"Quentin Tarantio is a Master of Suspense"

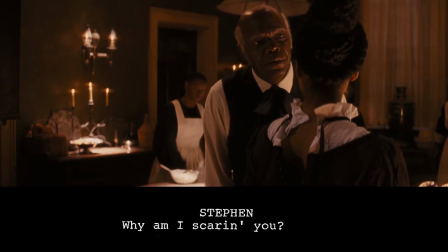8:23 And when she starts crying, it only confirms his doubts. The atmosphere in the kitchen is so intense and quiet that we hear Dr. Schultz saying.
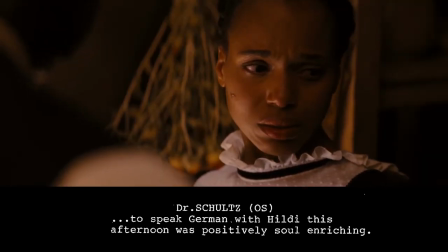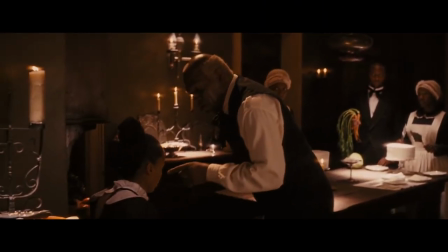8:37 Once more, our protagonists have spoken completely ignorant of what Steven knows about.
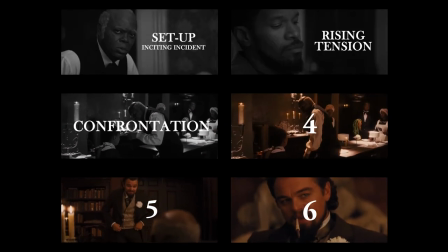8:42 Steven Stephen realizes what's happening. Scene 4. In the dining room, Schulz is just about to put in an offer to buy Brumhilde as well.
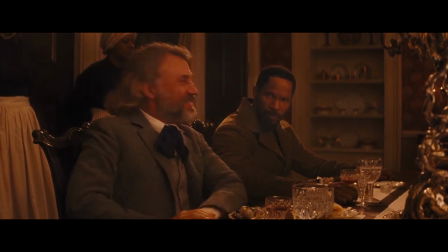8:51 And Calvin seems very accommodating. But Stephen interrupts Schulz by barging into the room.
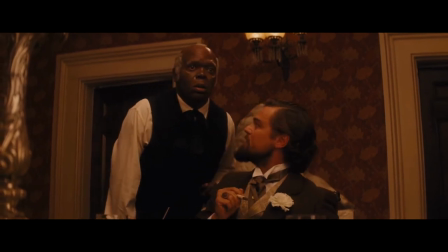8:57 He asks for a word with Calvin concerning the dessert.
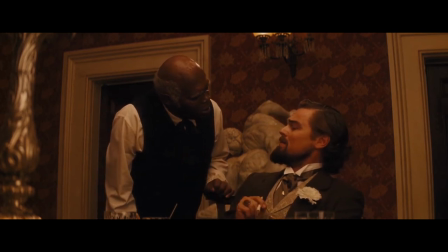9:01 Repeatedly, Calvin declines, and the audience can hope that Calvin sends Stephen back to the kitchen so Schulz can close the deal.
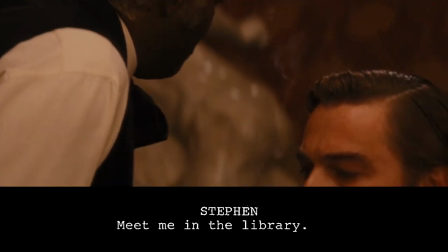9:08 But then Stephen leans in. He understands that it's important and agrees to come right away.
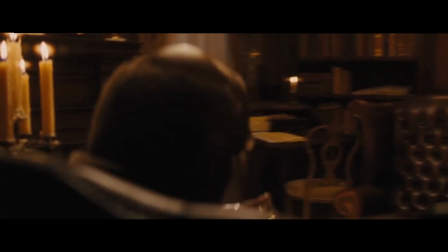9:15 In scene 5 Steven informs Calvin about the plot against him and when he realizes that he's about to get tricked,
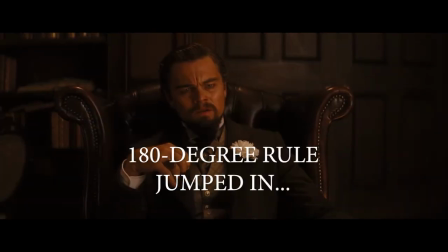9:22 the mage return in the sequence, the camera jumps the 180 degree rule. Here the jump works since it represents a sudden change in story.
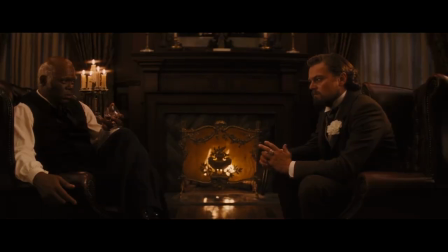9:31 Calvin realizes that he has two imposters as guests. The first five scenes play mostly on suspense and unease, but there's not real suspense until there's some sort of threat of danger. And that's exactly what happens when Steven informs Calvin about the conspiracy.
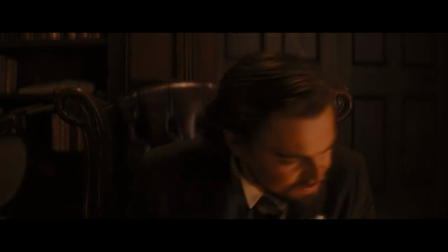9:46 And when Calvin reacts like this, then the audience's feelings goes from unease to suspense.
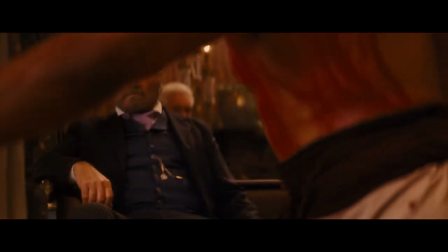9:54 Calvin is the threat of danger. He represents danger because of what we have seen him being capable of doing, in the scene with the hammer and the slave that ran away.
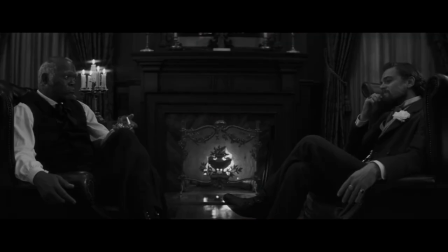10:02 In this scene, we get a major turning point and Steven metaphorically arms the bomb.
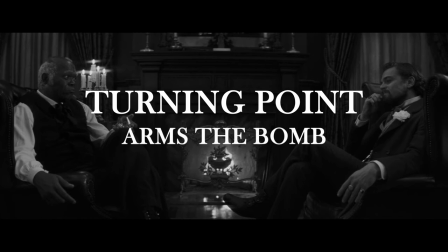10:08 Before I move on to the last scene, I want to talk about how the narrative had been laid out to create suspense.
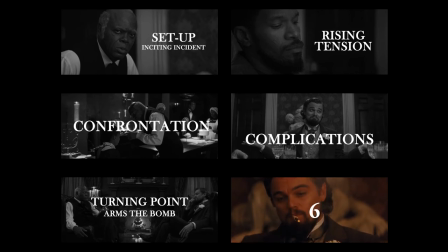10:14 How Tarantino has chosen to tell this part of the story makes this sequence a masterclass in suspense.
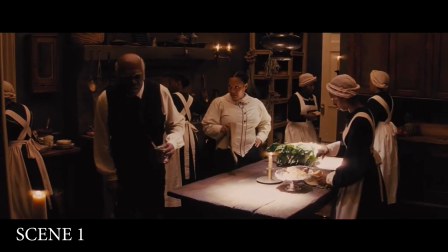10:20 If you haven't noticed, every scene has started with Steven, more specifically, Steven in the background coming into the foreground.
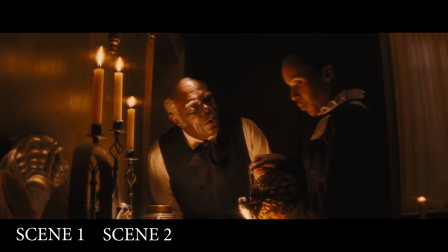10:27 There's multiple layers to this. Mainly, it shows how Steven is the true master of the house.
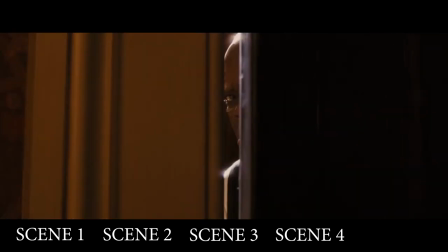10:33 Like a puppet master, he works behind scenes. Steven is the unexpected element who both the protagonist and the audience did not expect.
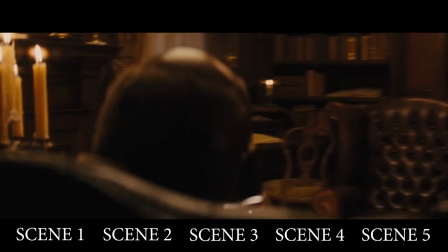10:41 He is the main source for the suspense until now.
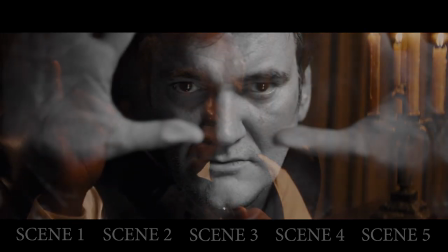10:45 Like Tarantino points out, for a long time all the tension is carried entirely in Samuels eyes.
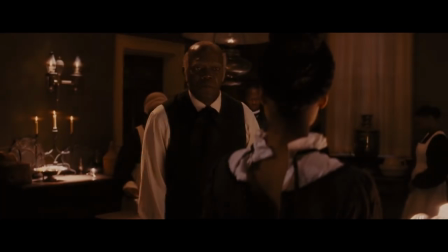10:51 The scenes Steven has is also effective when they happen in the kitchen and in the library, since Django and Shultz are ignorant to what's happening.
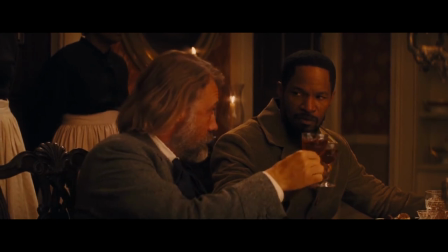11:00 They still believe that everything is going according to the plan.
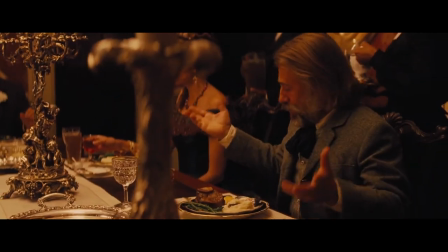11:03 This also reinforces that every time a scene starts with Steven, we cut to our protagonists trying to advance their plan.
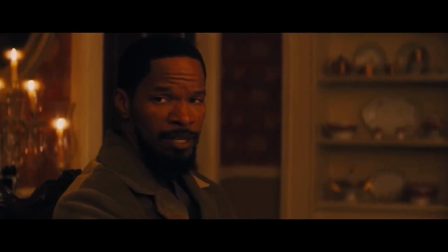11:11 That the audience gets all this insight makes a huge difference in what the viewer know and the protagonists.
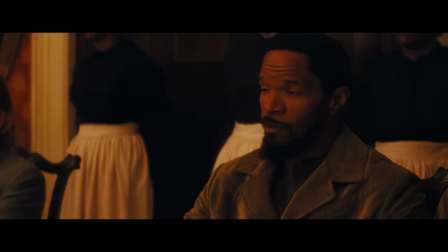11:18 This makes the viewer feel helpless and just to be in that state when something bad is about to happen can result in higher suspense.
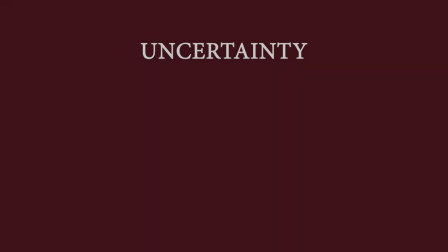11:27 Uncertainty is also important in suspense and it can take different shapes.
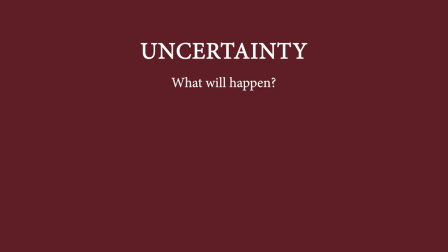11:31 For example, it can be uncertainty about what will happen, how will it happen, when will it happen, and will it happen.
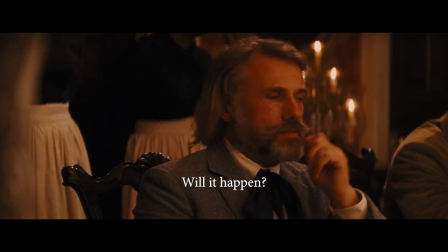11:37 All the scenes until now have played on this one question. Will it happen? Will Steven find out what's going on?
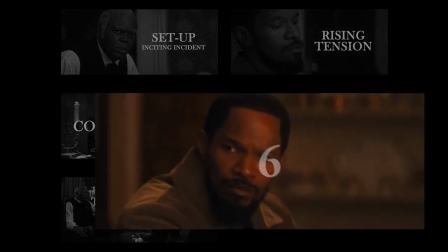11:44 Now the suspense transforms in the last scene and there Calvin Candy covers all the other points.
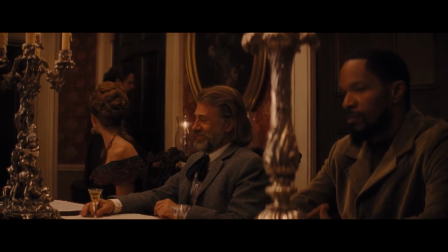11:50 We know that something is going to happen because Calvin has now been informed.
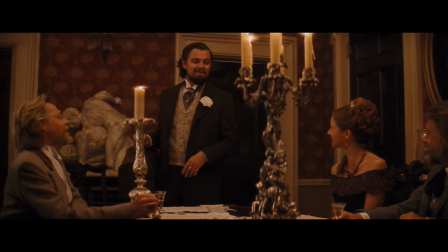11:55 We know that he's capable doing terrible things for his own pleasure,
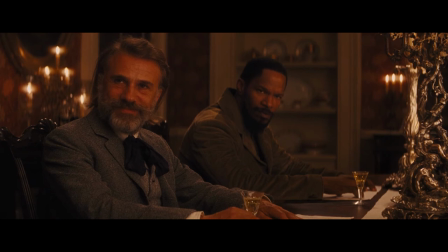11:59 and when he finally comes back to the dinner party, the atmosphere is drenched in suspense.
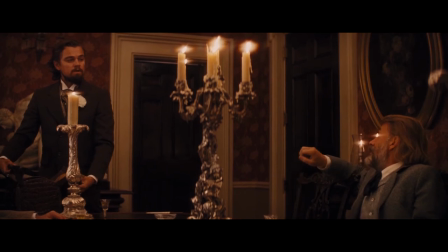12:05 As ignorant as usual, Chultz asks once again about buying Brumhilda.
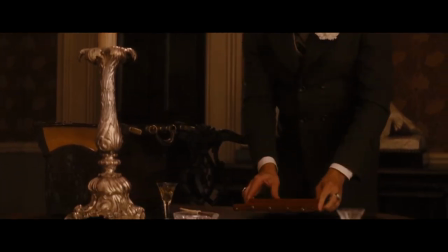12:11 Calvin tells Chultz to wait, but instead of Calvin confronting them both right away, he takes his time.
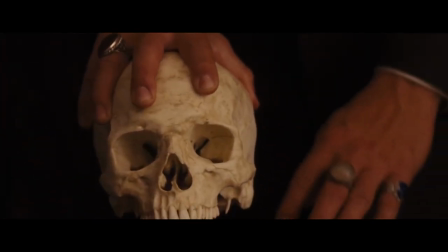12:17 He talks about a dead slave skull for five minutes. Why? Tarantino argues that it's more exciting this way. It's like the suspense is a rubber band and I'm just stretching it and stretching it and stretching and see how far it can stretch. As long as that rubber band can stretch, the longer the scene can hold, the more suspenseful it is. That scene is more suspenseful at 22 minutes and would be at 8. So you want to just stretch it until the rubber band breaks.
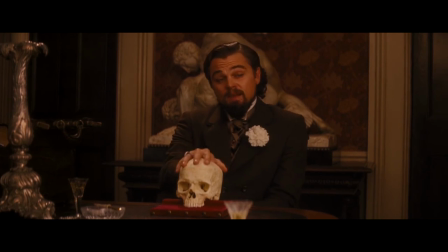12:45 And that's exactly what he does. He stretches the rubber band as long as possible by letting Calvin go on with the
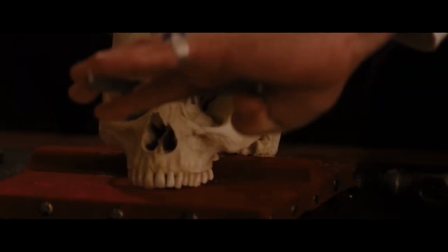12:52 unpleasant monologue about phrenology which he uses to justify slavery.
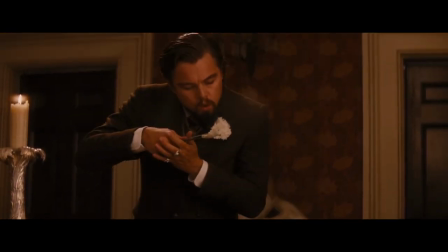12:58 And for a while it's unknown where this monologue is going. Again, uncertainty. The monologue becomes more and more threatening.
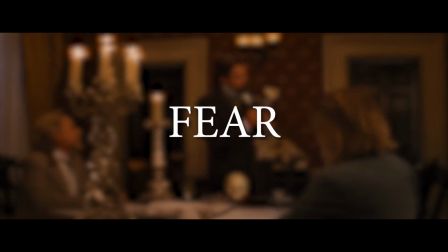13:06 It's clear where this is going. The suspense changes to fear. When and how is Calvin going to explode?
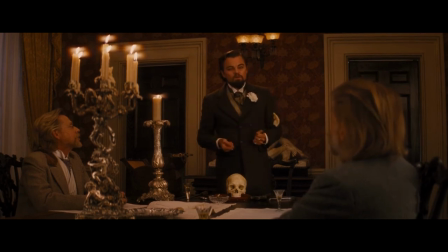13:12 The explosion itself is technically done quite well. What Calvin talks about is an indirect threat to Django, it's quiet, we can hear all the tiny sounds, sounds from grasshoppers outside,
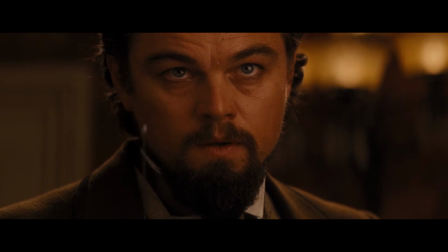13:25 from the jacket Django is wearing, and the sound of the instrument Calvin uses when he points at the hammer and the skull is loud and clear.
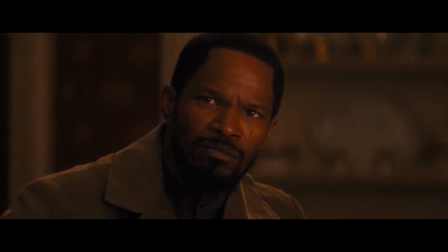13:33 This is what you call the pin principle. When you show silence, not by removing all the sound in the scene,
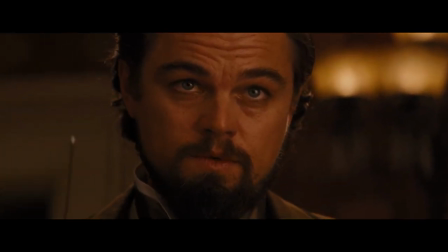13:39 but just by highlighting the sound of objects that usually make such a small sound that you can't hear it.
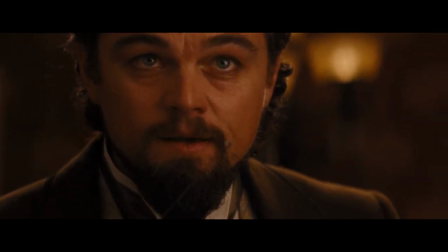13:45 Close-ups of Calvin who points at the skull, perfect time to let the bomb explode.
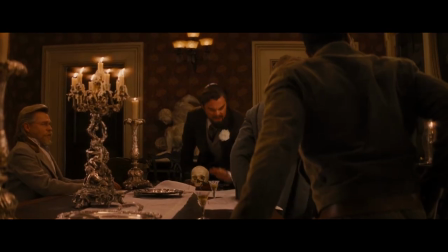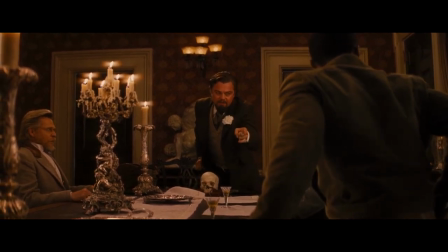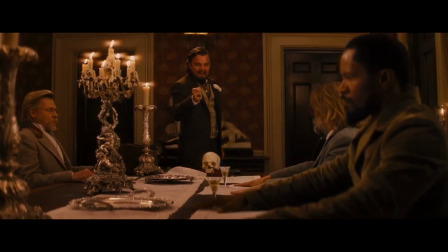14:01 The facade is gone, the suspense still continues in a bit more intense way than earlier.
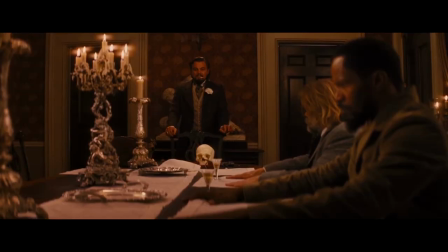14:07 Now it's purely based in fear. What is Calvin going to do? All the six scenes put together makes a long and a fantastic
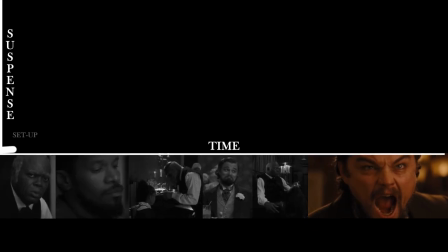14:15 sequence with several brilliant moments which makes it into a roller coaster of
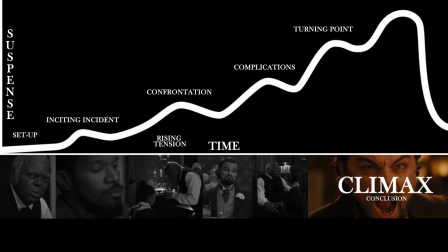14:20 suspense which builds to the climax in the last scene and then into
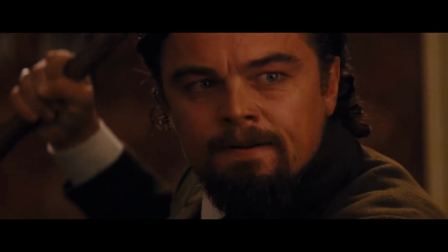14:24 an intense conclusion where Calvin forces through the purchase agreement.
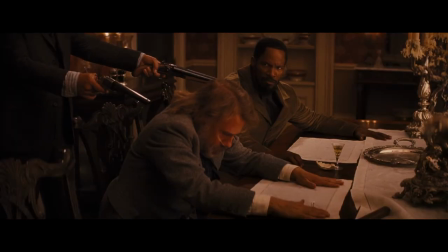14:29 In a sudden tone shift, he's back to being normal and the sequence ends with him politely saying.
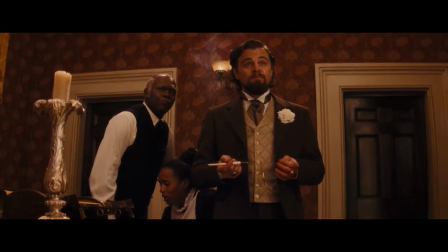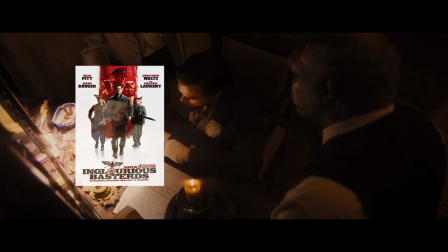14:41 With scenes akin to this in The Inglorious Bastards, Django Unchained and ultimately the entire Hateful Eight,
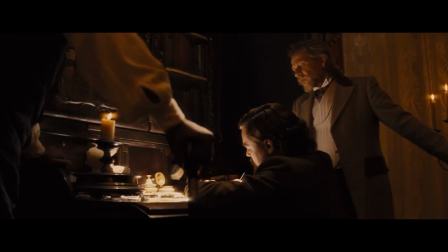14:48 Tarantino showed himself worthy of the title The Master of Suspense. I hope you liked the video. As I said in the disclaimer in the opening, this video essay It's like a homage to one of my favorite video essays in glorious bastards the element of suspense by lessons from screenplay It's a really good one.
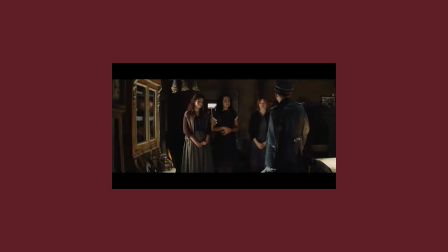15:10 Check it out I will link it in the description if you like this video You would like it as well like and subscribe if you want to see more of these video essays.
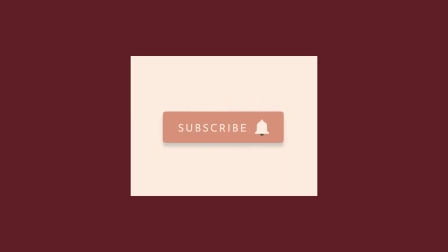15:18 Bye